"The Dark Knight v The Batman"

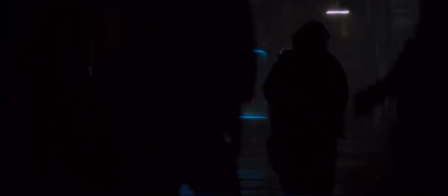[4:08]
And the superhero genre is not only where you can get away with that kind of cinematic thievery, it's where mixing and matching shines.
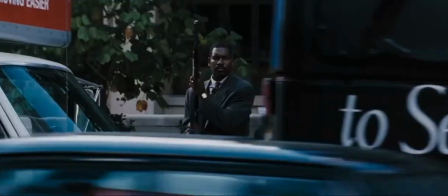[4:14]
While the mob is present in the Dark Knight, it takes much more of a hint from Heat in the cops and robbers sort of way.
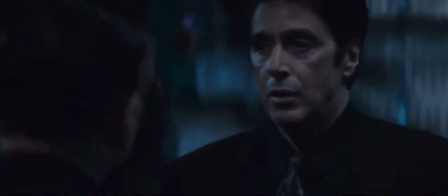[4:19]
Heat's protagonist is Lieutenant Vincent Hanna,
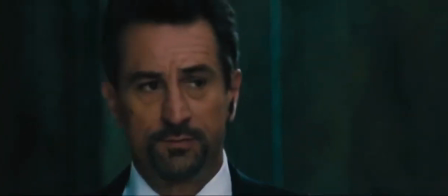[4:22]
a brilliant police officer and detective who's hunting the equally brilliant criminal mastermind Neil McCauley, who has a specialized crew committing heists of all sorts.
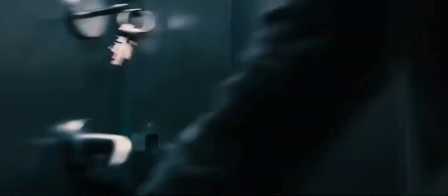[4:29]
Bank trucks, bank vaults, if it's got bank in the name, shit's getting robbed.
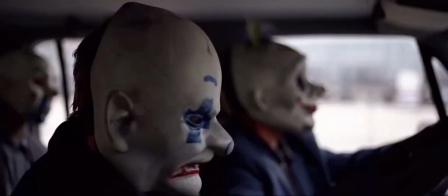[4:33]
While you definitely wouldn't confuse Joker with McCauley, the opening bank heist is eerily reminiscent of Heat's opening heist scene,
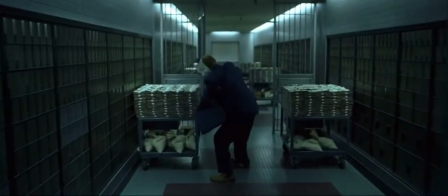[4:39]
and is strikingly similar to the bank heist that closes Heat's second act.
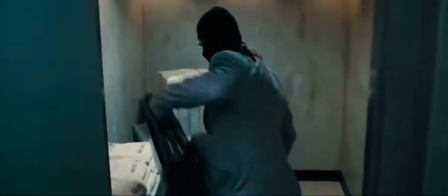[4:42]
Gotham City looks a whole lot like Michael Mann's Los Angeles, a far cry from the gothic aesthetic of previous films.
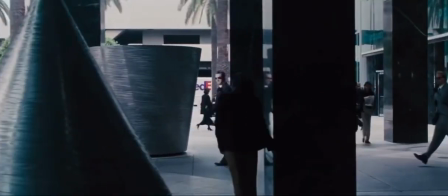[4:48]
It looks and feels like a real American city, shot similarly to how Michael Mann's cinematographer captured LA.
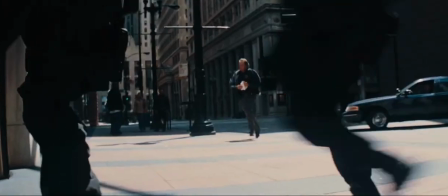[4:53]
Much like Heat, Dark Knight's aesthetic is heavy on blue tones and has a beautiful mix of still shots with hand cam use to bring that sense of grit and boots-on-the-ground visual storytelling.
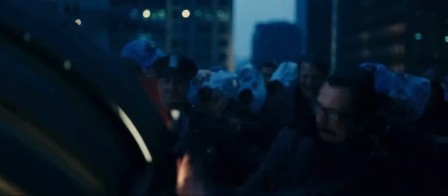[5:02]
There's so much happening in The Dark Knight. The pacing the film is so rapid-fire you don't get a chance to hold your breath.
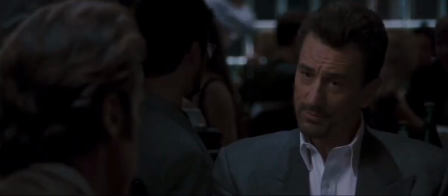[5:08]
And Heat's similar where there's a sense of urgency at all times. Even in calming moments, there's a sense of dread underneath each scene.
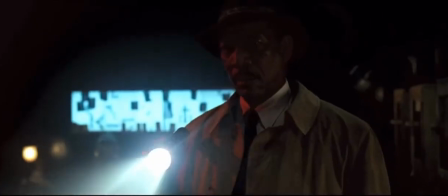[5:13]
And as you've probably heard by now, The Batman has a lot of things in common with the movie Seven. Maybe more than just things in common.
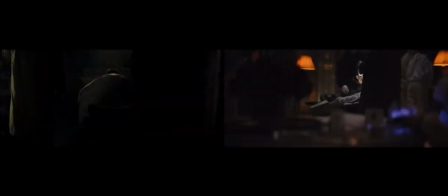[5:20]
Like The Dark Knight, it lifts a lot of elements from its crime movie counterpart to its own benefit. I went over some of this in my initial video essay on The Batman, so I'll try not to retread ground.
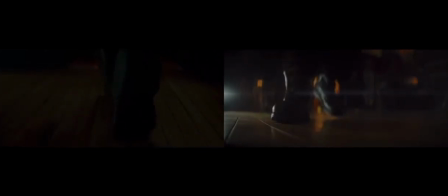[5:28]
But Seven is a neo-noir classic, a 90s film through and through, and I mean that as a major compliment.
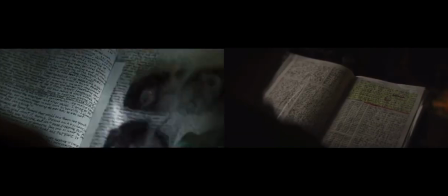[5:33]
It follows two detectives as they investigate a serial killer relating each of his victims to one of the seven deadly sins.
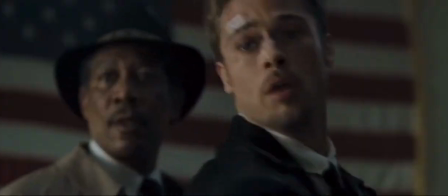[5:39]
Much like John Doe in Seven, who leaves clues and antagonistic messages behind to challenge our protagonists,
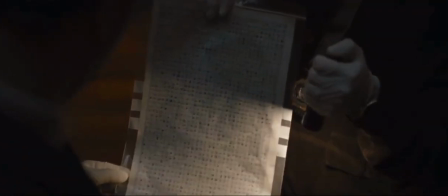[5:44]
the Riddler leaves behind riddles and ciphers to challenge Batman and drop hints of who his next victim will be.
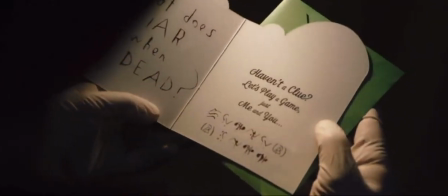[5:49]
Just like Dark Knight, you can tell what kind of elements the Batman takes from its cinematic counterpart.
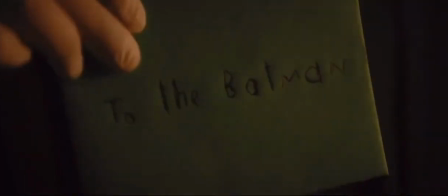[5:53]
From general aesthetic and tone right down to certain scenes, the Batman feels like Seven molded into a superhero film.
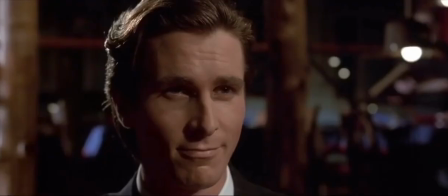[5:59]
And again, I mean this as a major compliment.
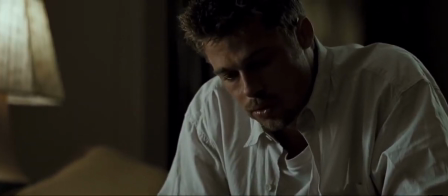[6:02]
Batman could very well be a stand-in for Detective Mills, the more hot-headed of the two detectives, and Gordon could very well be Somerset.
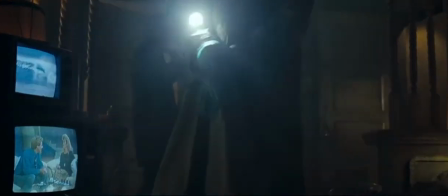[6:08]
The very first Riddler crime scene is similar in lighting, color, mood, camera movement, and editing to Mills and Somerset's first crime scene investigation.
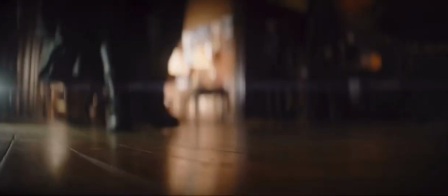[6:16]
This scene also takes place on Halloween night, linking us back to source material inspiration as the long Halloween's opening takes place on All Hallows' Eve 2.
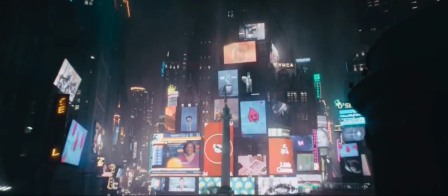[6:24]
Gotham itself is haunting, almost alive in how putrid it's portrayed in some scenes.
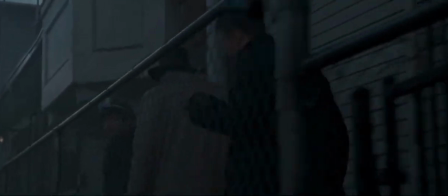[6:28]
You almost feel dirty walking through Gotham, and it's the same for the unnamed city in Seven that's clearly a stand-in for Los Angeles.
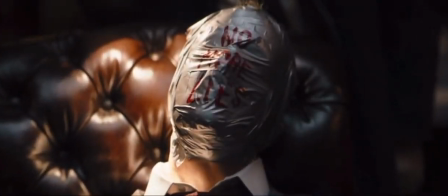[6:35]
The Batman pushes its PG-13 rating to the edge, showing the horror of the aftermath of Riddler's actions.
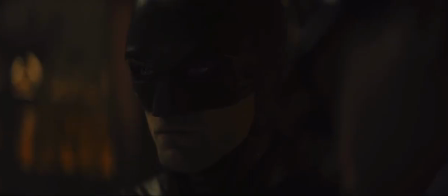[6:40]
Despite its rating not being able to show as much as Seven does, Matt Reeves' brilliant directing makes sure it's still a visceral experience.
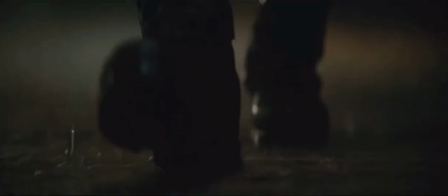[6:46]
The opening of The Dark Knight and The Batman also mirror their respective film counterparts.
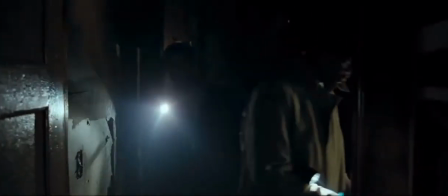[6:50]
Dark Knight follows Heat's lead in an opening scene, while The Batman follows Seven's, and those openings are definitely opposite of one another.
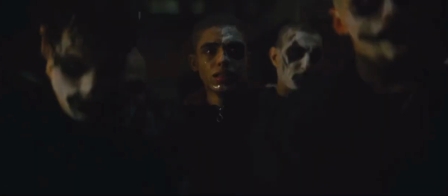[6:56]
In Dark Knight's case, it introduces its antagonist. The Batman, its true opening showcases its protagonist.
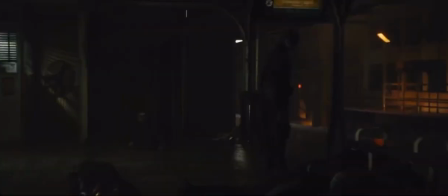[7:03]
Both films' first images are of its villain, but I'd argue that the Batman's real opening is the introduction of the city and Batman himself,
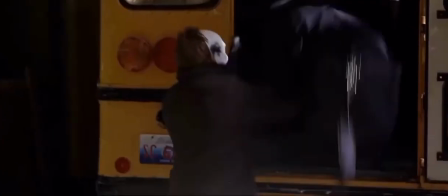[7:09]
similar to how Seven begins by following Mills and Somerset, while he and Dark Knight prominently follow those films' antagonists, and two now-classic opening heist scenes.
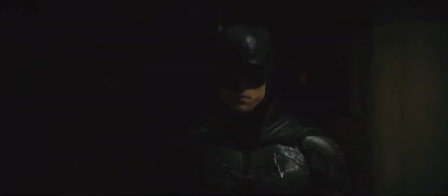[7:18]
Yeah, Riddler's attack is the very first thing we see in the Batman, but the movie's big aha opening is most definitely Robert Pattinson's introduction as Batman.
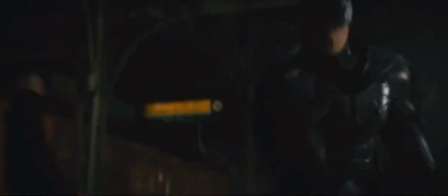[7:26]
An incredibly visceral scene that showcases his seemingly unwavering brutality, the likes of which we hadn't seen on screen before.
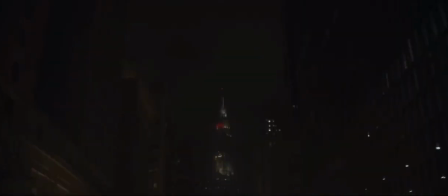[7:33]
Prior to him stepping on the scene, you get a sense of Gotham as a living, breathing entity unto itself, something that could consume its inhabitants.
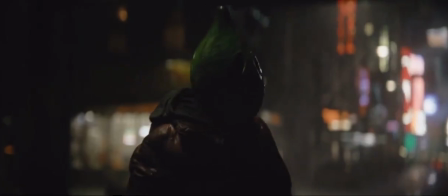[7:40]
This builds up Batman's intro as a figure of the shadows, something he uses to intimidate people,
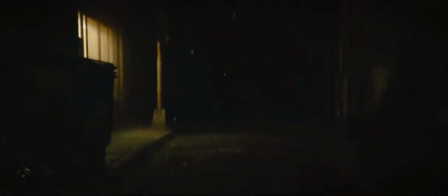[7:44]
to make them think he could be anywhere at any time, and to connect again, similar to the Long Halloween's use of shadows.
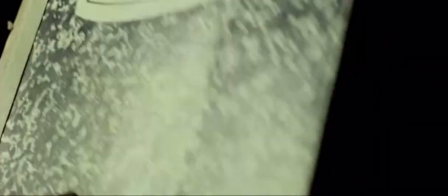[7:50]
Filmmaking's come a long way over the decades, and long credits to start a movie are incredibly uncommon today.
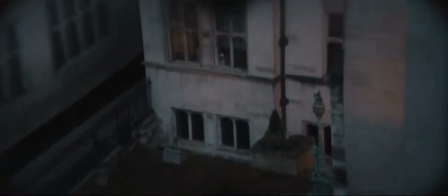[7:55]
The Riddler opening is similar to Seven's opening credits, establishing a sense of dread,
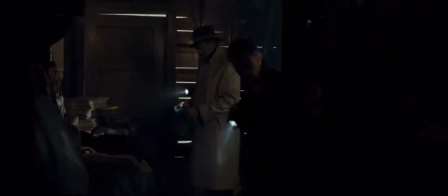[8:00]
while its big opening scene is Mills and Somerset's first crime scene, introducing them, how the Batman introduces the Dark Knight himself.
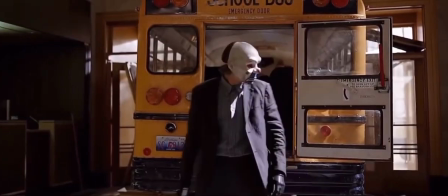[8:07]
Dark Knight's opening is that incredible bank heist, and the movie being a sequel, its benefit is that it gets to really showcase its villain, the Joker.